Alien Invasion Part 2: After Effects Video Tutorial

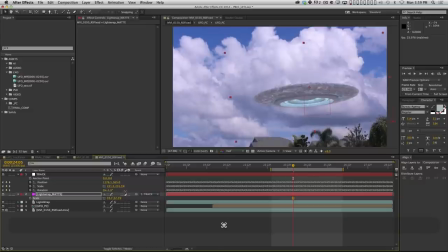1962s
Let me scale it up a little bit. And I'm just gonna grab my pen tool, hit G, and I'm going to just draw a mask only around the top like this, okay?
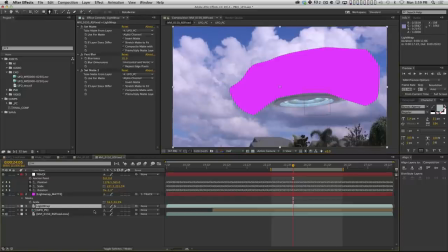1974s
Turn off the adjustment layer. And now I can set my light wrap to use that layer as a mat.
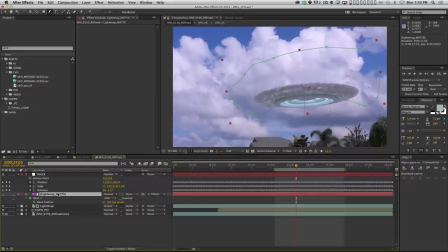1980s
And then I can feather this mask too. I can just select the layer, hit F, feather that maybe 50 pixels. And so now if I turn this alpha mat off, you see we get the light wrap on the bottom. And as soon as I turn it on, that goes away. And now the light wrap's only on the top of the UFO.
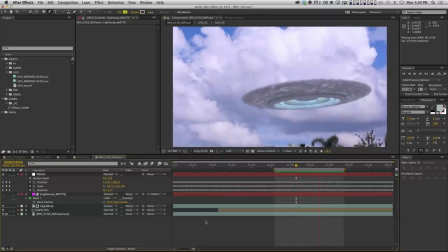1996s
And it's just that little 2% detail that helps it sit in the scene a little bit better.
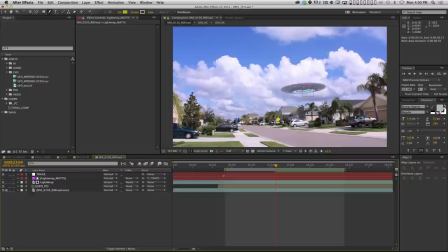2002s
Awesome. Cool. All right. So we now have a UFO in the scene, color corrected fairly well.
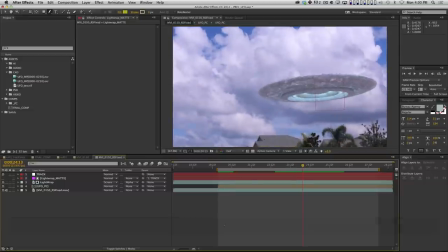2010s
It still might be a little bit dark, right? And so now I could just do an overall color correct, right?
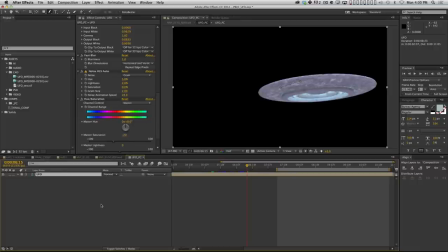2016s
Remember, our color correct is actually buried now in this pre-comp here, but that's okay.
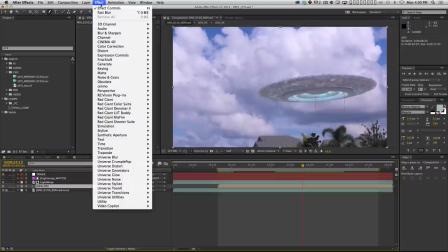2022s
Because we're working in 32-bit mode, you're not going to lose any quality by just stacking color corrections, right?
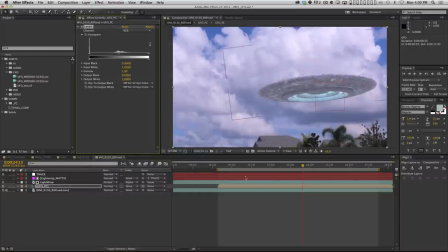2030s
So I could just add another levels effect here,
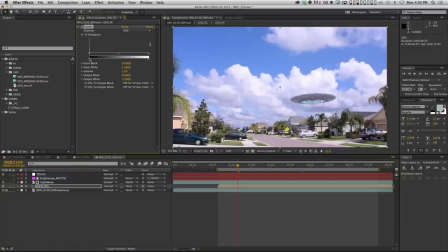2032s
and I'm just going to bring the black level up a little bit more, just so it's a little bit more faded back. And I'm gonna go into the blue channel and just add a little bit more blue in too, just a little, right?
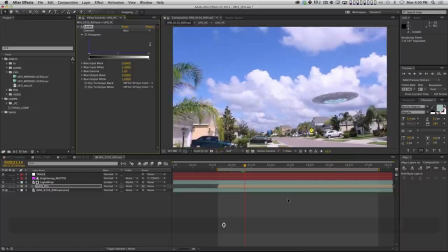2045s
It's a subtle little shift there, but that's gonna help sell it. Cool?
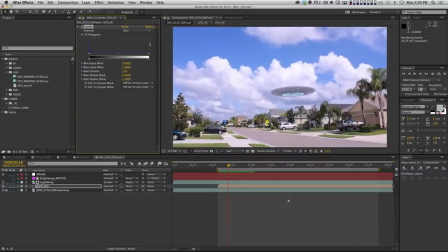2051s
So now let's talk about how to add the motion blur back in.
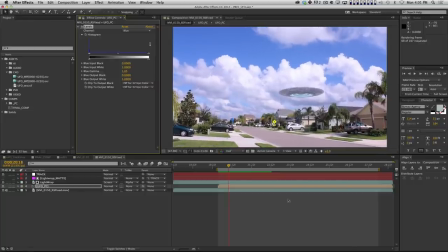2055s
The way I do it is actually uses a third-party plugin, but it's one of those plugins that,
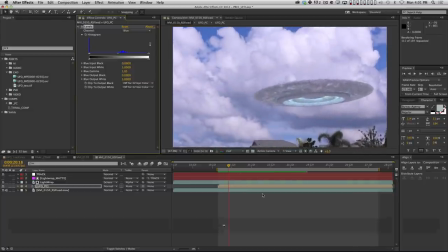2061s
you know, if you're serious about being an After Effects artist, you're probably just gonna have to pony up and buy at some point.
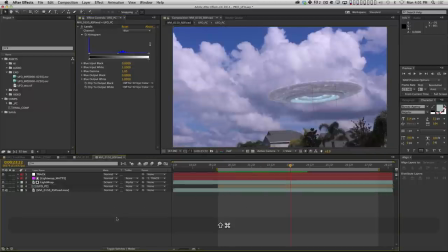2066s
It's not that expensive. Let me pre-comp this whole thing and call this UFO tracked.
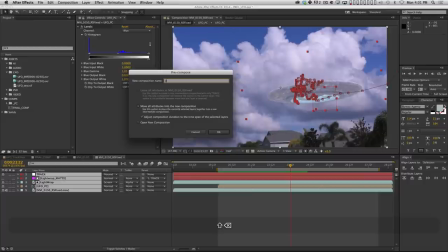2071s
Okay.
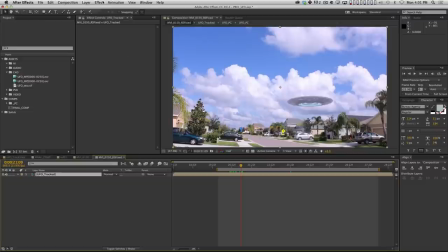2074s
with this whole thing pre-comped, I'm going to select that layer and I'm going to put an effect on it called Real Smart Motion Blur. Okay? This plugin is amazing. What it does is it looks at a source and it compares one frame to the next and adds motion blur to it.
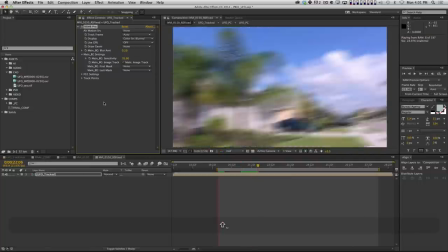2090s
And it does it pretty quickly and it does it really well, right? Let me go back a few frames here and let's just do a quick ramp preview.
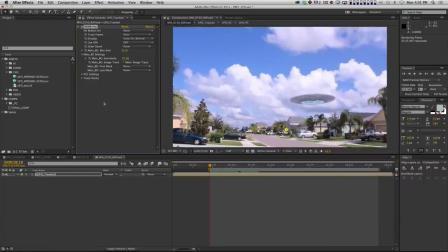2098s
And you can see that even with that really fast swish pan, it adds motion blur in, right?
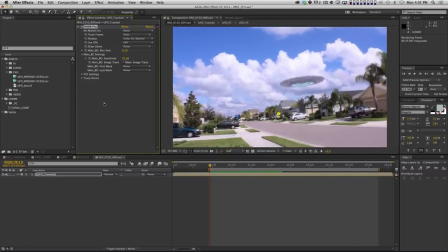2103s
And because now it's adding the same motion blur to my footage and to the UFO,
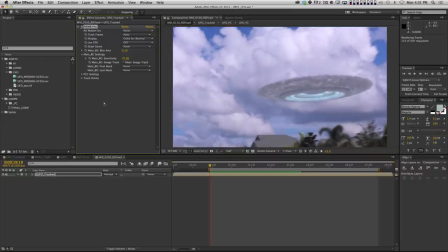2109s
it is really gonna help settle that thing in there, right?
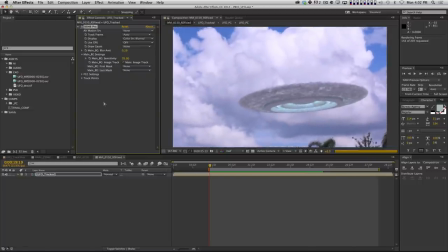2114s
That's another good compositing trick, is affect your footage and your CG the same way, right?
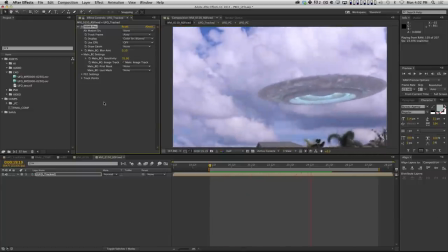2121s
There we go. And now there's motion blur and it looks more natural and we're really helping sell the illusion here. Awesome. Okay? So, now
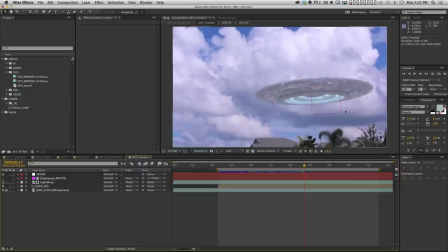2134s
I'm going to go back into my tracked comp here. Now let's talk about how we can get some cool kind of heat distortion, smoke coming out of this thing, okay? So, what we're going to do is basically create a displacement map and we're going to use fractal noise to do it.
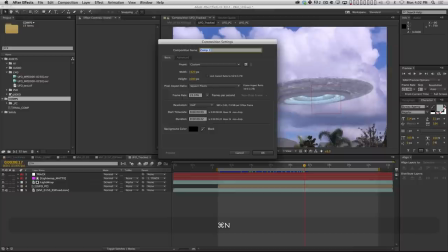2148s
So, I'm going to make a new comp. Let me just come up here. I'll make a new comp and we're going to call this smoke noise.
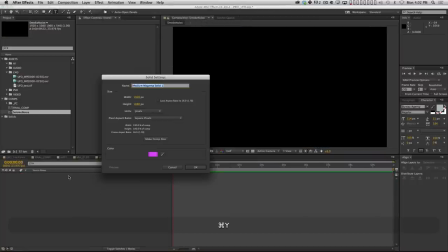2154s
And I'm going to make a new layer. We're going to call it noise.
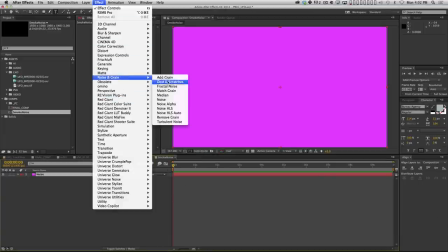2159s
And I'm just going to put a noise, fractal noise effect on it. There it is.
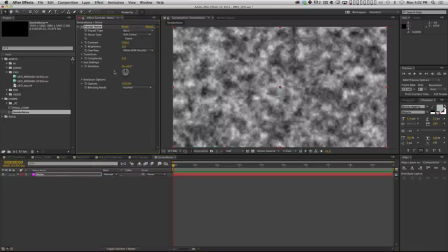2164s
There we go. All right, now fractal noise is one of the most versatile plugins that comes with After Effects, can do all kinds of neat stuff.
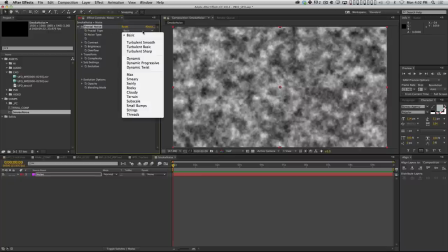2171s
And there's a whole bunch of different types of fractals it can create.
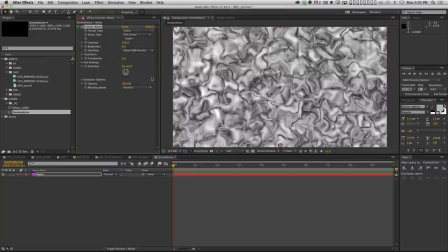2175s
And so, you know, it's a good idea if you haven't done this, just kind of look through and just like look and see what kind of interesting results there are, right?
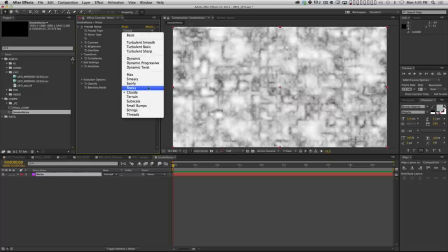2182s
There's a lot of different types of noise. Some look like smoke, some look like, you know, weird electricity stuff.
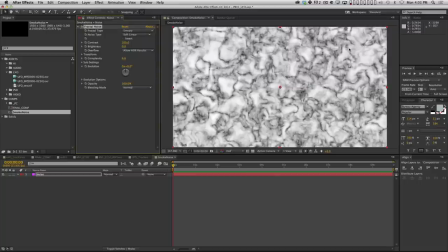2190s
You know, I kind of like this smeary one for some reason. I thought that was interesting looking.
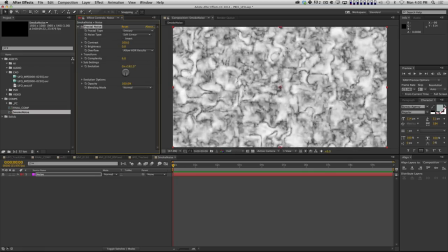2195s
And you can, if you play with this evolution setting, you can kind of see it almost looks like a swirling liquid or something.
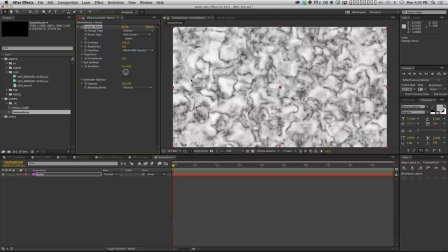2202s
And I thought that might be interesting to use as a displacement map. And here's the brilliant thing is we can change it whenever we want.